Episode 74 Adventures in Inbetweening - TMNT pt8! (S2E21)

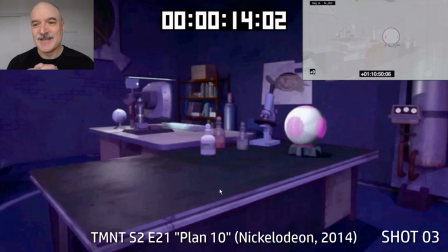I liked that whole idea of Raph being trapped in this other body. So this scene here, I've got a few different breakdowns of this.
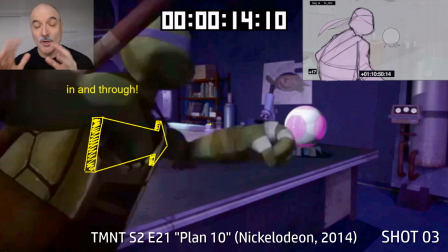Donnie's going to be running in here. He sees that the Krang orb is lit up, so he's going to run in and through the scene.
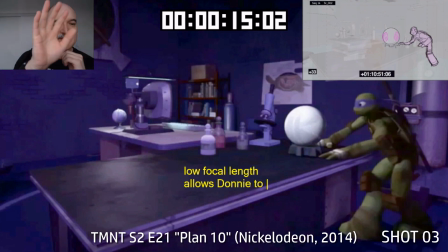So he's going to start really big and then, get smaller as we go through. And that's all from the board.
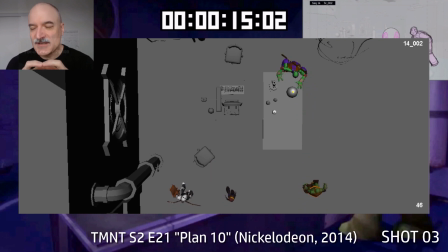So lower focal length allows that. Now this is the top view. I remember sending this home to myself to study it and try and figure out what's the best way to deal with it.
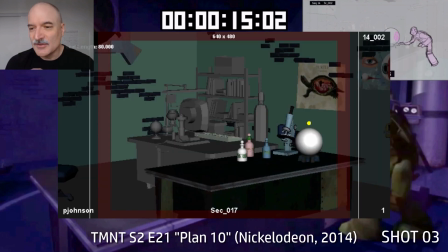So that's how everything works in 3D space. So that's all cool. Now this is how it looked when we tried it in 80 focal length.
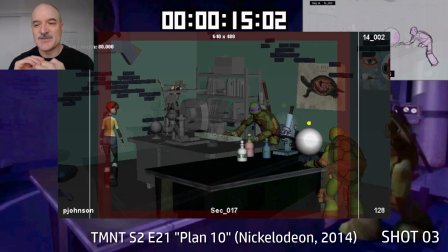This focal length just flattens everything out way too much. You can see there's no big to small receding in the distance there.
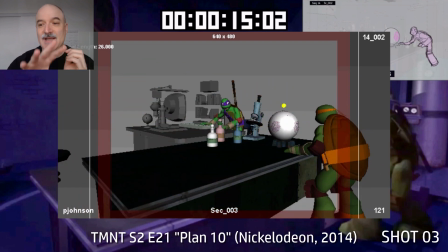So we go to 26 focal length, And that's what allows Donnie and Mikey to start big and then get smaller in the distance.
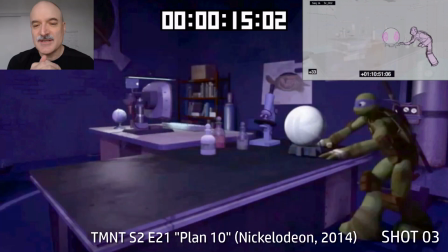Here's the notes I did to myself on that last shot. Again, you can go back and pause that if you want to see the notes to myself.
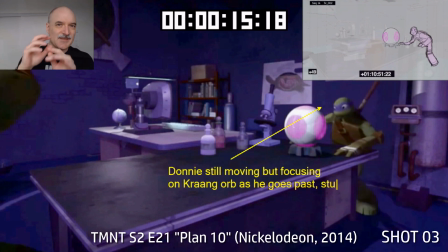It's like, oh, okay, at this frame, do this. At this frame, this needs to be a little bit faster. This frame isn't quite working. I need to change the spacing there. And this is the type of notes that as animators we need to make for ourselves when we're
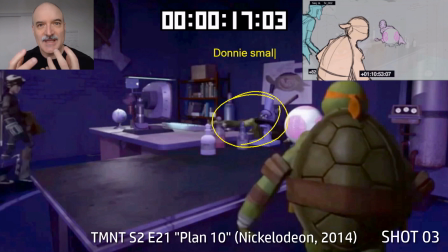self-evaluating the scenes and looking at it objectively and saying, yeah, this is working, this isn't working, this isn't working. Generally, it's a list of things that aren't working and what the solutions are.
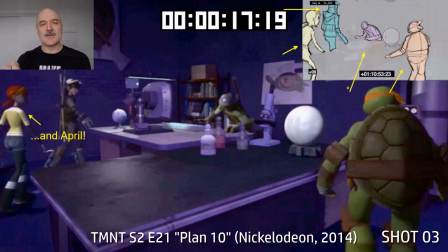It's not just an observation of, oh, this is too slow, this is too fast. It's make this 30% faster.
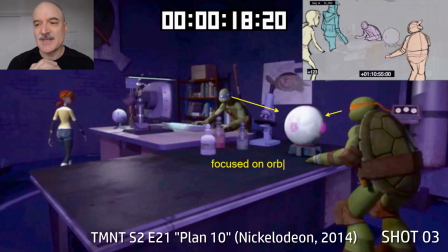On this frame, do this. Like, it has to be specific directions in order to get to actionable solutions. So here we had Casey and April coming in, and this is all leading the eye.
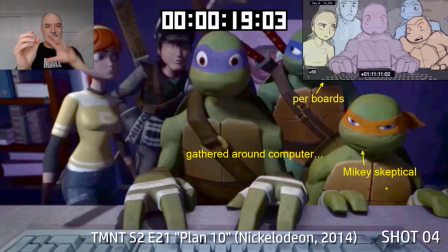As one thing happens, it starts to slow down, another thing happens. As that slows down, another thing happens.
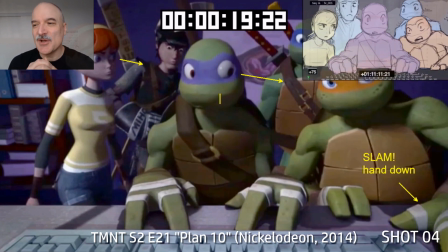Here they're all gathered around the computer. So everything is pretty slow, and this is where Mikey is going to say, hey, is that the real Raph?
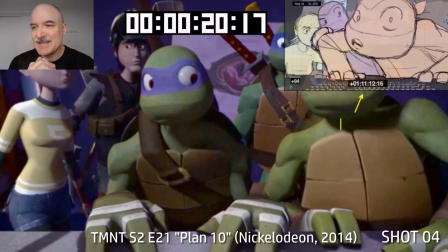Everybody's looking over at Mikey now. He's going to slam his hand down. And then, as you can see the storyboard here, terrific drawing, terrific posing.
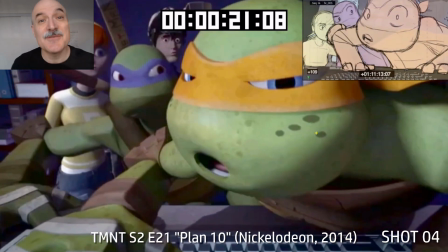Look how much Donnie's being crowded there. Mikey comes right into the camera. Hey, how do we know you're the real Raph? And the low focal length again.
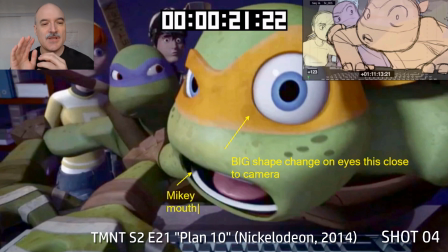If we had a really high focal length, like you saw that other shot with the 80, he wouldn't get that much bigger as he comes into camera, unless he got really close.
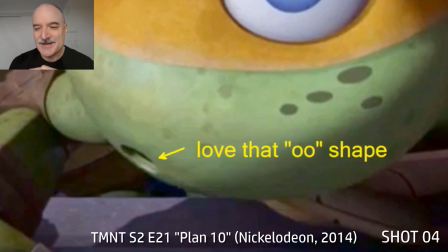So yeah, I love that O shape whenever we're doing the lip sync on the Turtles.
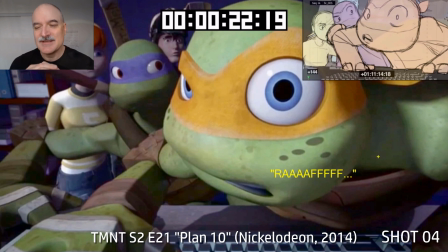They had such an appealing O shape. This is Raph. How do we know it's the real Raph?
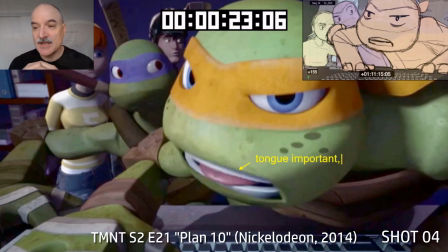Got to really hit that F. Lots of eyes, shape change there.
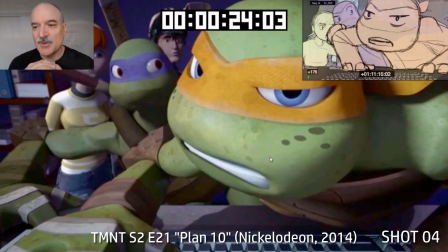Whenever we open and close the eyes, we get that big color pop to the white and to the blue there, compared with the orange.
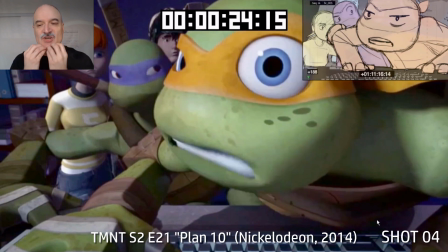Overlapping the mouth corners with the jaw is really important here because we're so close to the camera.
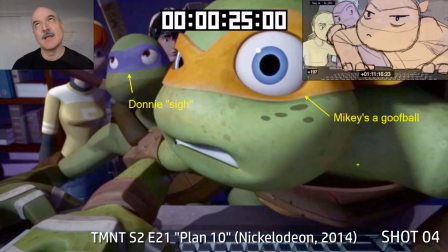And Donnie's acting in the background, and Mikey's a goofball, of course.
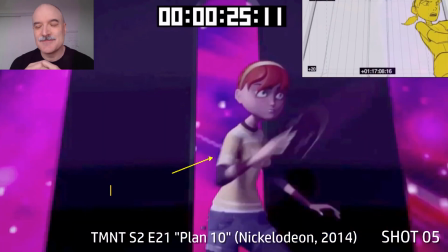And Raph's just trying to communicate with them and say, hey, you guys, I'm trapped in a crane body.
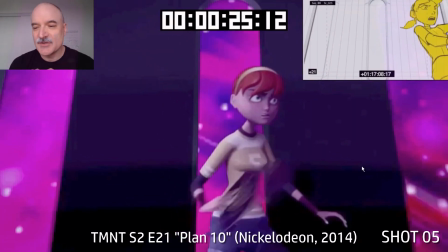Okay, so April here is showing off her new fan as her weapon, and Splinter's training her.
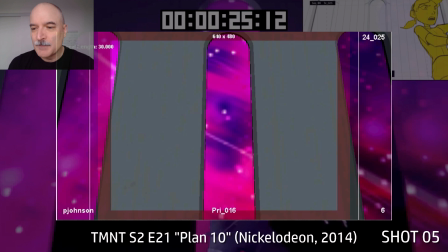Here's a few different stages. It's the animatic stage. Here's the primary stage, where it's broken down on stepped.
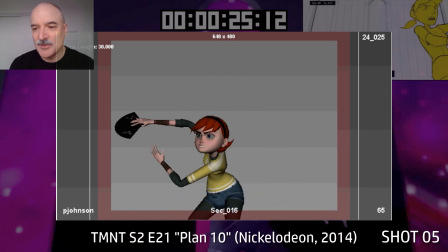Here's secondary stage with just April. And the final.
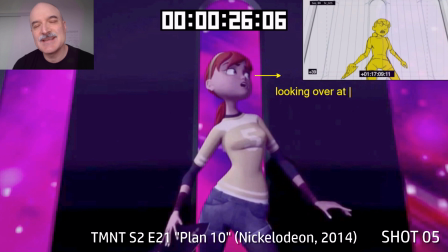And the whole idea here is that, she's being trained as a ninja, and ninjas move as efficiently as possible, as little as possible.
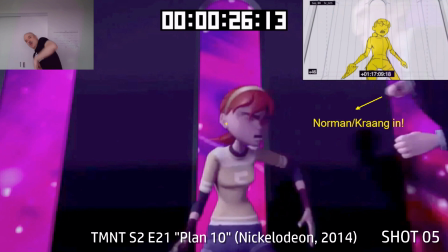So they're not going to do a big, oh, I'm going to get you.
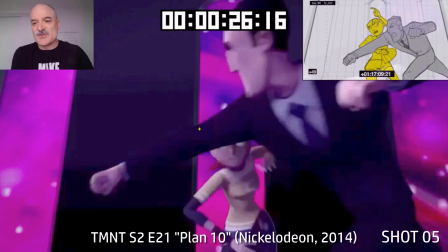It's more of a, oh, I'm going to just get into that position and do something to twist and flick you away and use your weight against you.
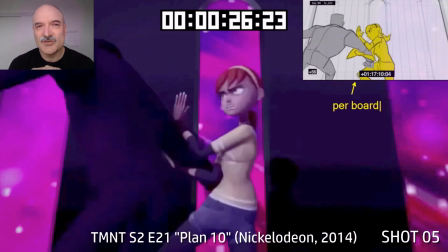It's a tricky thing to do because it's much
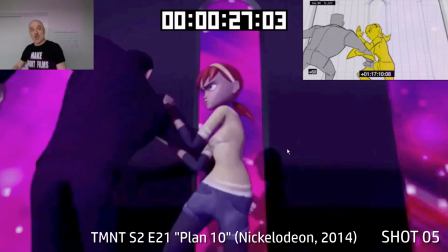easier to show an audience when you do, hey, I'm going to do this, like professional wrestling kind of level.
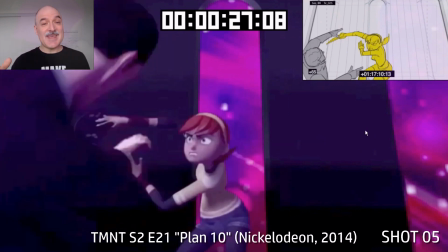But, if you're going to go MMA kind of level, then you don't want to show what's going to happen.
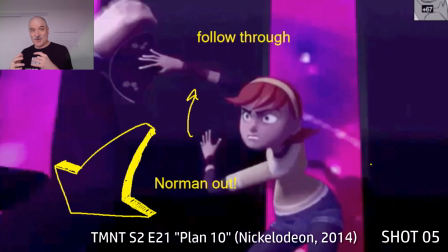You want to keep it hidden as long as possible so then you can pull it out and do it without,
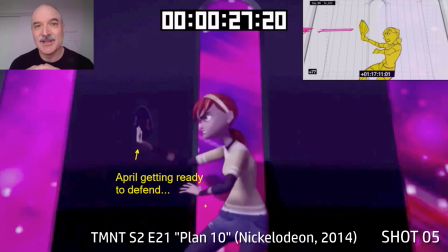much anticipation or much of a tell to give the opponent heads up.
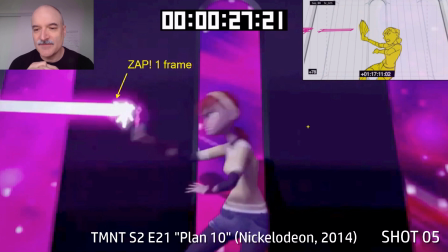So here April is getting ready to fend the laser coming in. Zap comes in on one frame.
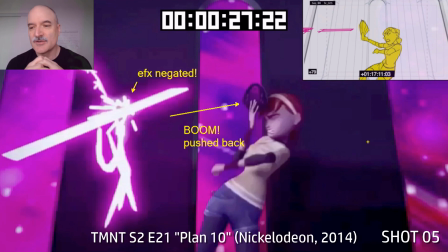Boom, it's pushed back immediately. Her entire body's being pushed back. The effects is negated there.